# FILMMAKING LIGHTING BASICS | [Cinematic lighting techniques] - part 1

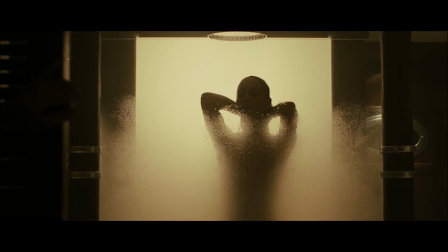3s
You may have wondered why your videos lack that cinematic look that you see in all the movies.
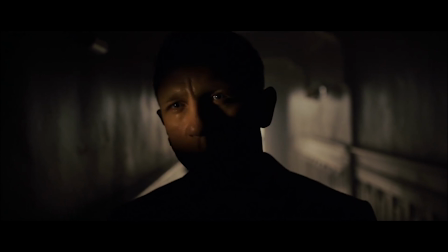10s
These movies use lighting in a certain way to enhance their shots.
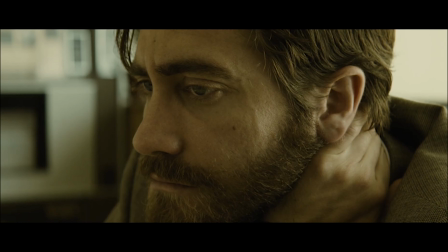14s
But you can also achieve that aesthetic cinematic shots just by learning the basics of lighting techniques.
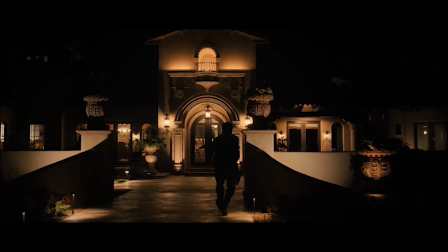22s
Whether you're a professional or a novice filmmaker,
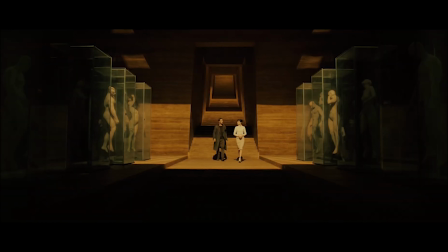25s
learning film lighting methods is critical since they may significantly improve the visual aesthetics and emotional impact of your film.
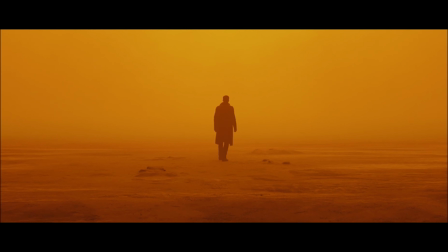35s
You'll be able to apply what you've learned to your projects,
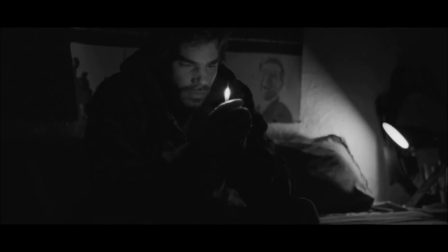38s
and possibly come up with some new ones after you've mastered the fundamentals of cinema lighting and some common techniques used in the industry.
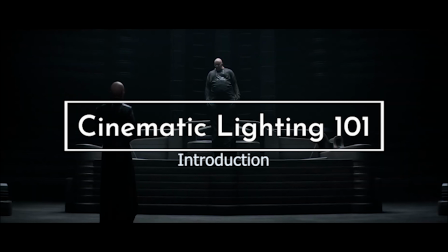47s
So, without further ado, let's jump into some film lighting basics that can greatly improve the look and feel of your videos.
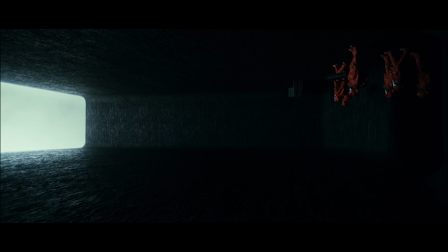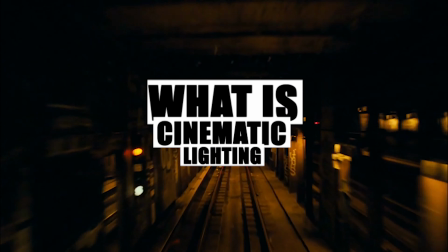60s
You might have this question in your mind. What is cinematic lighting?
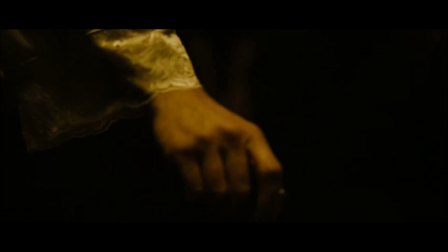65s
It's a cinema lighting technique that goes beyond the traditional three-point lighting setup to give the plot more drama,
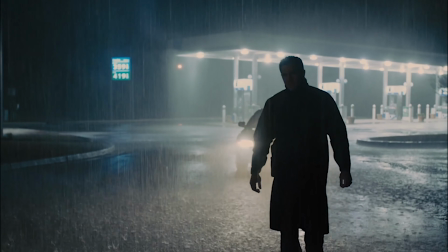73s
depth, and atmosphere.
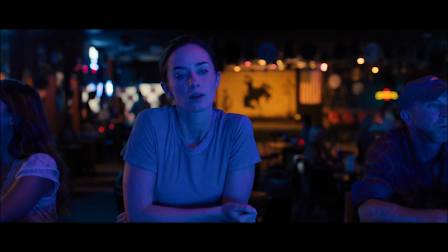78s
Lighting methods including bouncing light, filtering light and altering color temperatures are used in cinematic lighting.
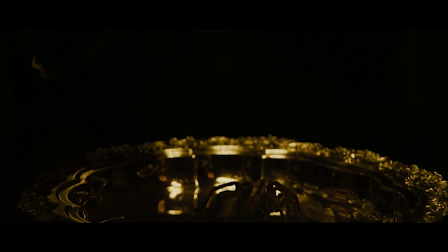87s
In simple words, it's not about expensive lighting setups. It's about how you use any lighting setup to enhance your way of telling a story.
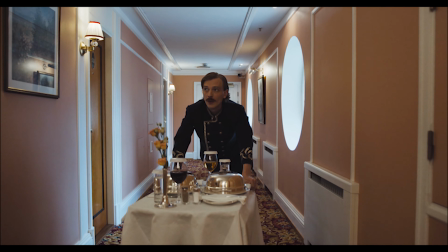98s
Lighting is crucial in movies because it establishes a visual ambience, atmosphere, and sense of meaning for the audience.
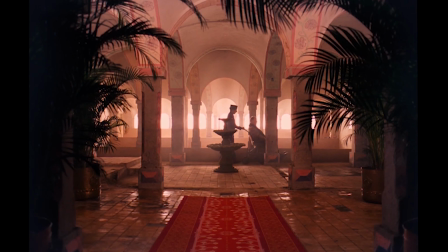107s
Whether it's dressing a film set or blocking actors, every step of the cinematic process affects the lighting setup, and vice versa.
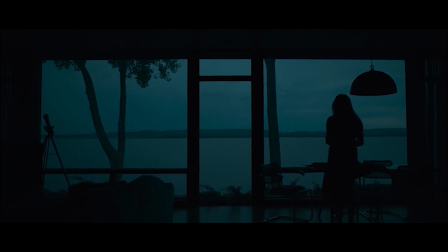119s
The most important function of lighting in a film is to communicate with the viewer. Dark and shadowy visuals evoke ideas of mystery and foreboding,
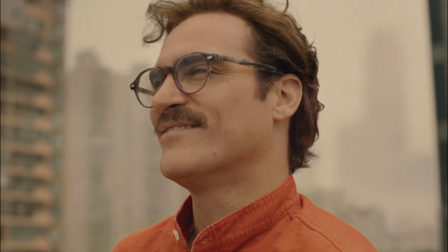130s
whereas bright and colorful lighting creates a happy mood.
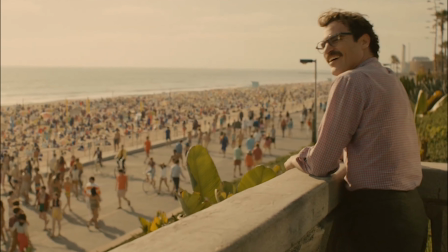137s
Light adds a variety of features to your set and helps to set the scenario, such as demonstrating the difference between a bright park
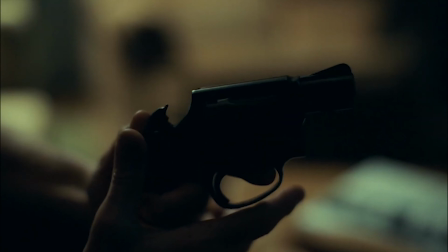146s
and a dingy alley.
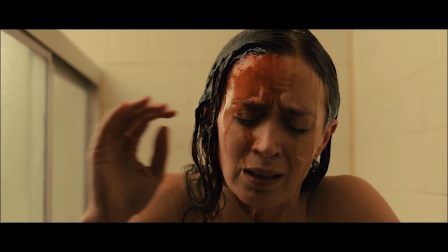150s
Lighting is also used extensively in character development, and it can quickly explain the difference between hero and villain.
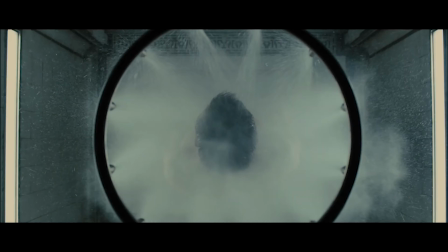159s
When used correctly, simple brightness and shadow can make the spectator care deeply about the actors in a shot.
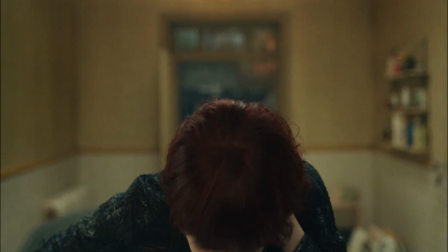166s
If you portray your subject in bright, brilliant light, the audience will perceive them as good, clean, and positive characters in the story.
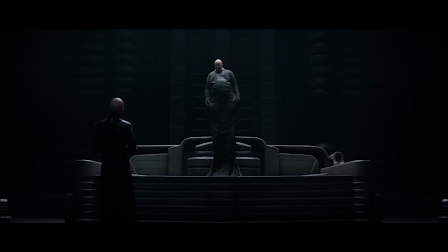178s
A shadowy figure might easily be interpreted as sinister and ominous.
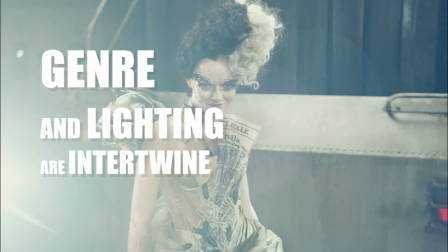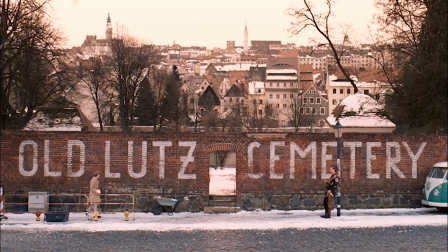190s
Genre of the film and lighting are also closely intertwined. Lighting and color palettes define the mood of the film.
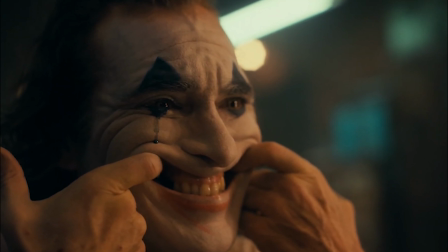199s
Different genres in film can be interpreted in endless different ways.
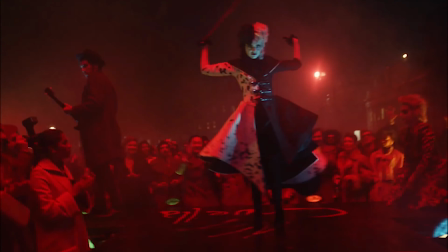203s
However, lighting is one of the most obvious channels through which to present genre in your film.
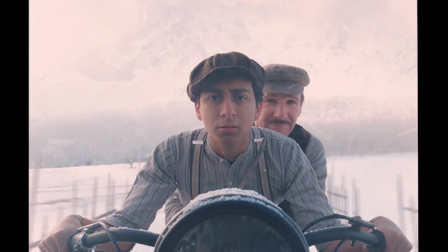210s
Lighting in ratios is a measurable way to observe the use of lighting in the genre.
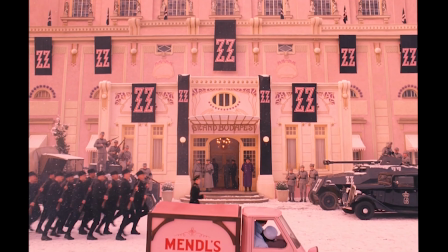217s
A low lighting ratio, one which doesn't offer too much shadow where most of the scene is well lit,
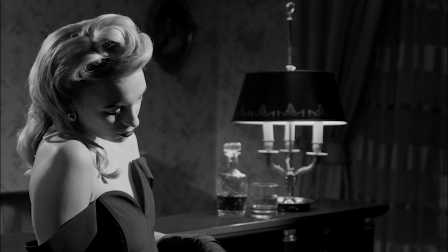223s
shows the audience a scene or production is light-hearted, perhaps a comedy or a romance.
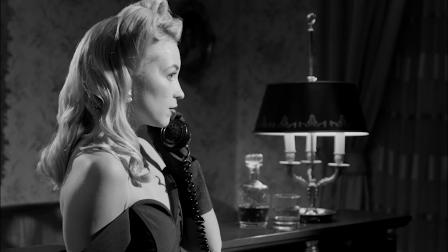231s
On the other hand, genres like film noir have made excellent use of high light ratios,
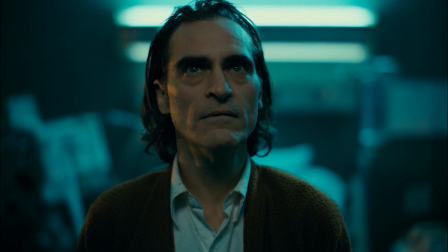236s
where your subject is shot half in bright light, and half in dark shadow.
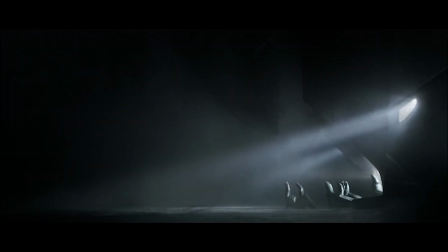242s
Using light by ratios in this way creates a dramatic image, and gives more depth to your shot.